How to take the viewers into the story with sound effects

I see a lot of content creators creating videos and they just edit the video, put the footage together, some music under it, and that's it. I don't like to do that. I love to add sound. My academic background comes from sound design, recording arts. So I want to be able to take you inside of the story. Let me show you.
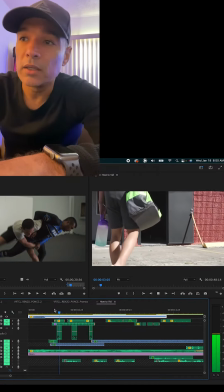17s
First thing I did was I'm gonna do some steps. And then you can hear the steps walking as he goes inside.
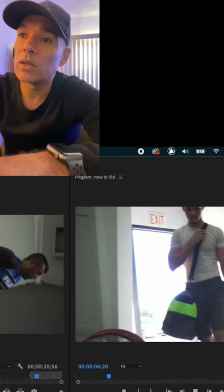24s
I saw the bottle of water because it's in slow-mo. I want to be able to hear the water, so I added water sound.
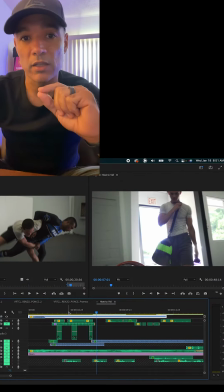33s
Now, I want to create the intensity that your body feels when you go to a jiu-jitsu class.
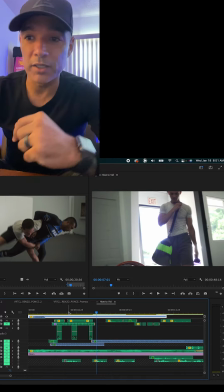39s
You have that intensity knowing that it's not going to be easy. So for that, we actually added a clock.
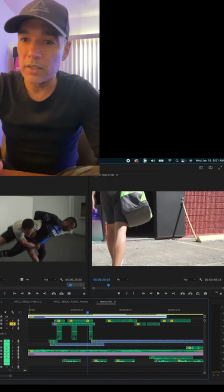51s
It's very low, very smooth. It's just subliminal at this point, okay?
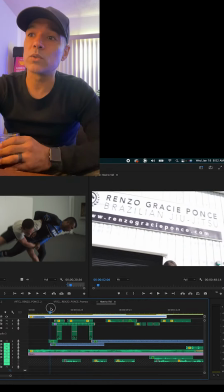55s
So now, I want this transition to have a sound as well from the logo
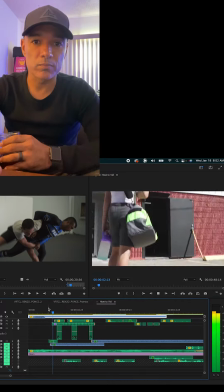61s
to here, right?
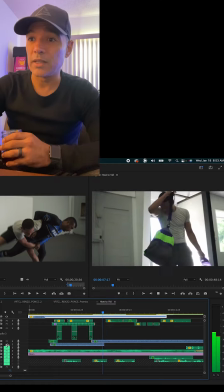67s
Now, you see that fan? You hear it?
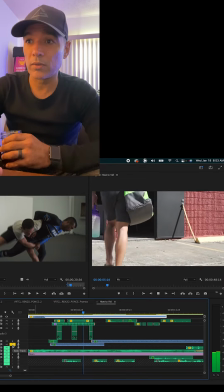71s
You still can hear it right here, but it's far, it's inside there.
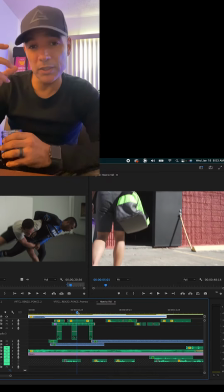78s
You're not even gonna hear it, but subliminally, your brain is understanding what's happening.
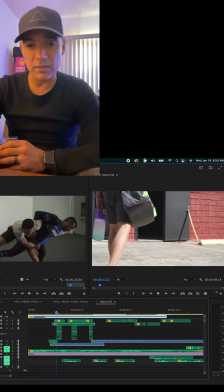88s
Now I added the ambience noise. I don't know how to say it.
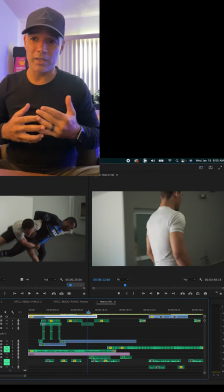97s
This is a part of post-production. This is what it is. We add in Foley and sound effects.
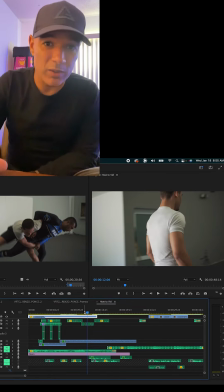102s
The walla, which is people talking in the background that you don't really hear what they say, but I added in there.
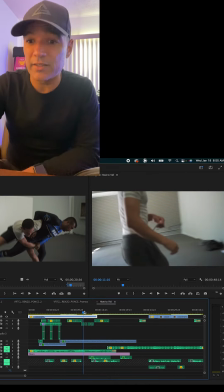108s
Let's listen to it.
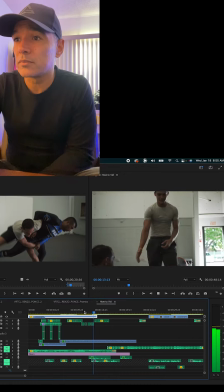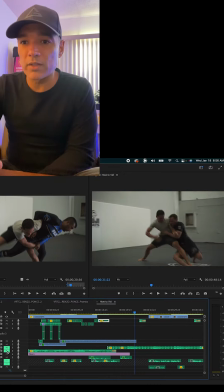114s
Now, let's hear it with the sound at the beginning, how it sounds, okay?
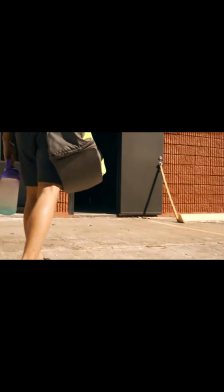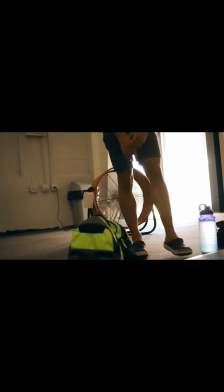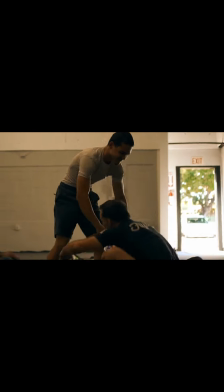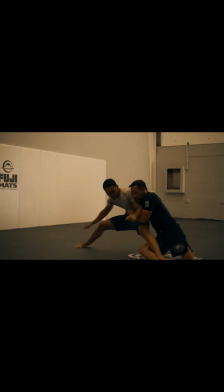So there you have it. Every time you are creating a video, don't just add the music and send it. Try to take us there. Take me inside of the story. Let me see what it is about. How does it feel, right? So thank you for watching. This is how to add sound. So make sure to do that, right? You might see my voice a little bit weird. I'm sick, but I thought that this was good to record. So thank you guys, and I'll see you next time.